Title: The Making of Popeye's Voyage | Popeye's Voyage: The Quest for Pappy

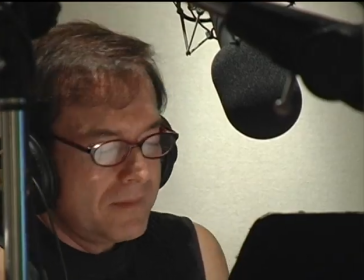[4:13] Leave me, Olive.
That's a good one. He had to do Popeye's voice, which is like impersonating a buzzsaw. You know. And so by the end of day one, he was like thrashed and had to go home to his hotel and drink honey.
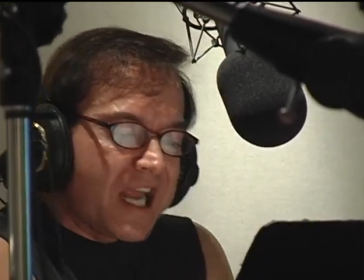[4:28] Well, I ain't just no one. I is Popeye the Sailor.
We may have thrashed his vocal cords, but we got great results out of it.
You see how clever I am?
Olive Oil we did a voice match for, and Tabitha St. Germain.
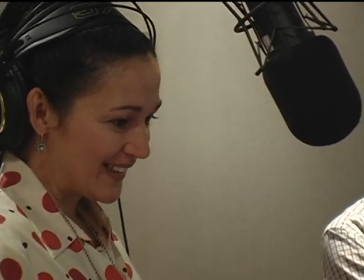[4:41] Popeye!
She was fantastic.
She ain't no woman. She's just Olive.
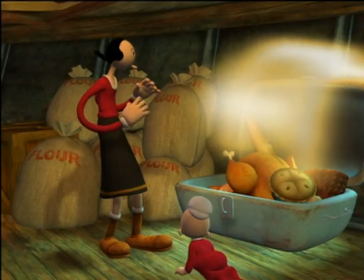[4:46] I am such a nice person.
I'm really just following a match as close as I can possibly get it, but you have to kind of take the waver a little bit out because that can get a little grating after a time. My hero! Not only did she voice Olive Oil, she also voiced Sweet Pea. This is my warm-up. And then, then I can go, and it's all there. You know, you just have to clear the pipes, and then you're there.
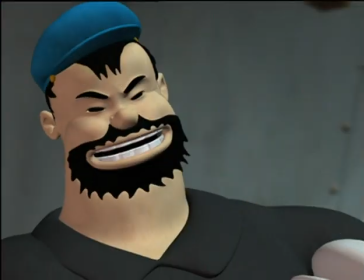[5:19] Well, hello, Mr. Bluto. Hey, what are you doing here?
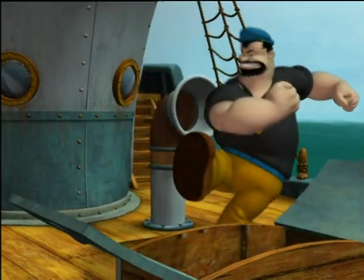[5:24]
The only way that I can get myself into that voice is to go, I'll show you how to wash windows. It's got that, and it just brings you right into it, and it's like a place.
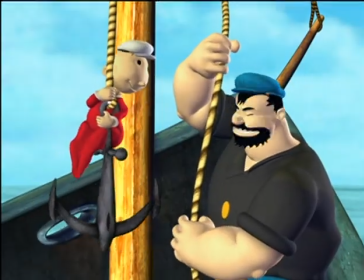[5:36]
You have to place it.
What? Hey, get out of my way!
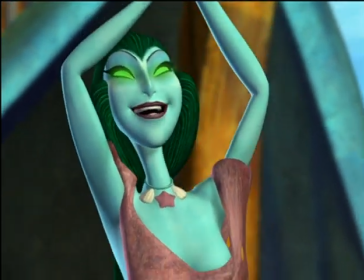[5:43] Sailor's life is the deep blue sea.
We wanted the music to still capture a little bit of the essence of the old Fleischer cartoons,
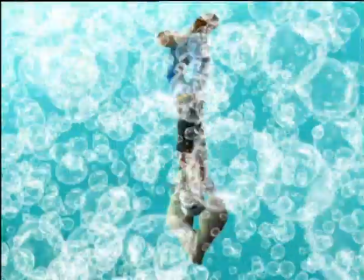[5:52]
but we also wanted to bring it into today's world.
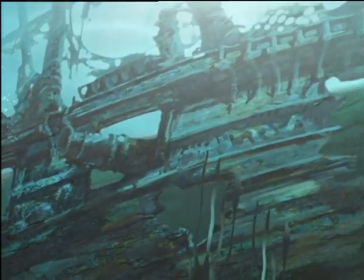[5:58]
We found out that Mark Mothersbaugh was a big Popeye fan. In his earlier life as the leader of the punk new wave band Devo, he actually wrote a song that was a tribute to a Popeye cartoon.
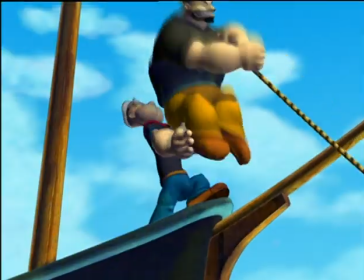[6:14]
This new animation, the musical styling could be similar, but it was definitely a case where they had made the picture so much bigger than the original Popeye picture,
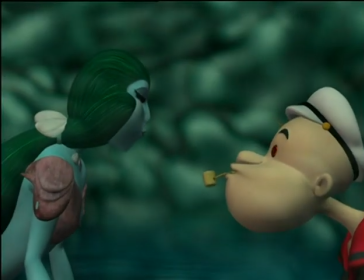[6:26]
than the original black and white 2D animation, that it really required a bigger orchestra.
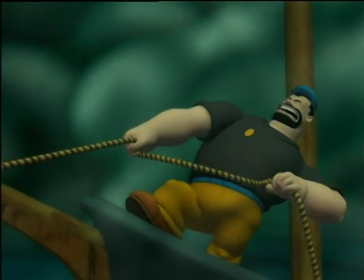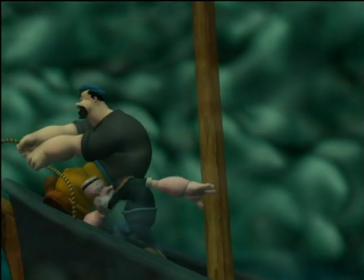[6:39]
It was done with all, samples of live instruments. It was done with like the equivalent of a 95-piece orchestra.
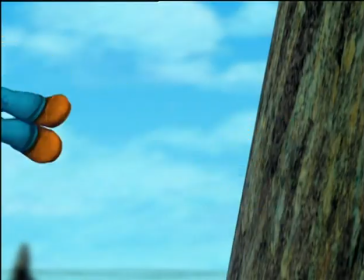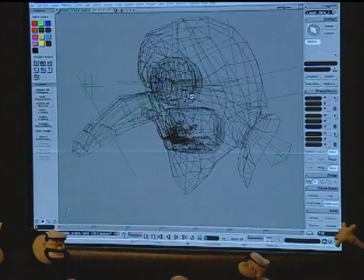[6:53]
In 3D, you build your one model, your basic model, but to do all those little gags, those all have to be built.
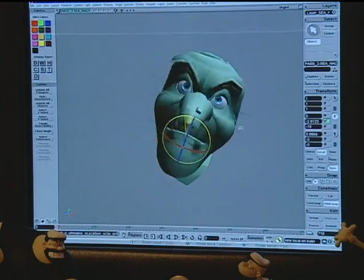[6:59]
In actual 3D environment, we can construct what we want to move, whereas in classical, the actual person would have to hand draw each pose,
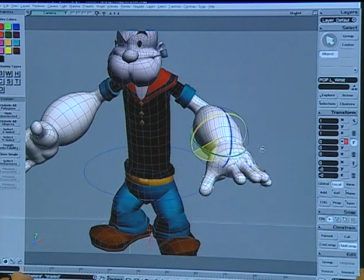[7:10]
whereas we just grab a physical object and rotate it in whatever axis that we want.
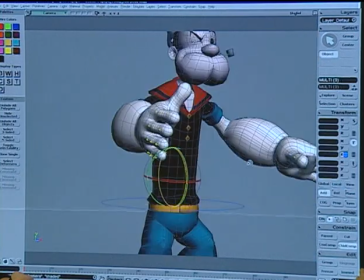[7:17]
So with that, we can move the characters in various ways and make them pose in different ways. The most challenging character, I think, overall was Olive Oil, having the big long arms that have to be all snaky and all fluid.
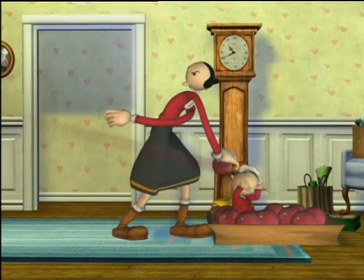[7:30]
Same with the legs, and even her whole torso is just a big long hose, really.
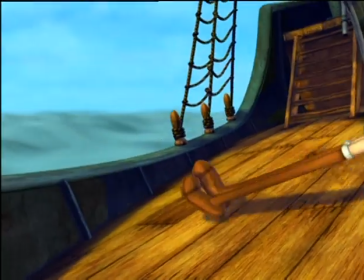[7:34]
She had no elbows or knees, and so we had 8 bones, so that she had like a little bone,
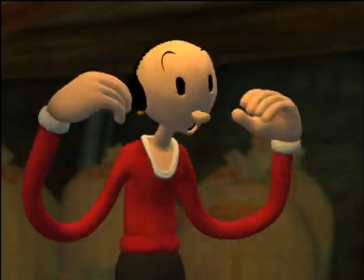[7:40]
a little bone, a little bone, a little bone, all the way down, and so that you'd have to get these curving arcs to her.
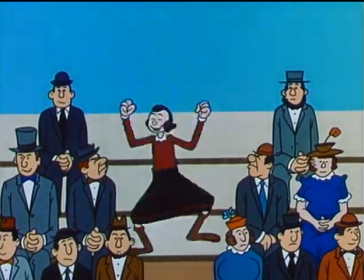[7:45]
And she has a signature sort of flail that she does whenever she gets excited, where her arms kind of move like snakes.
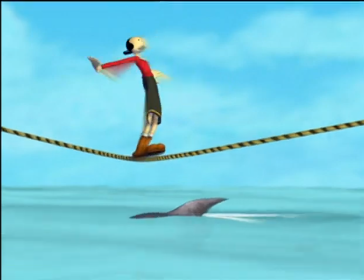[7:52] This looks so easy at the circus.
The original Popeye was very stylized. The animation was very bouncy. Everything had a life to it, even the sets or the props.
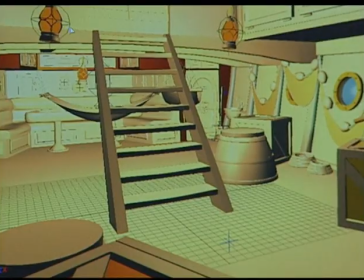[8:03]
And we wanted to bring that across in the models as well. We didn't want things to look like a real boat would.
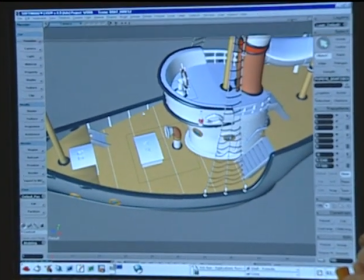[8:11]
We wanted to give it a bit of meat to it, a bit of chunkiness to make it look a little bit more like it had feeling or character to it.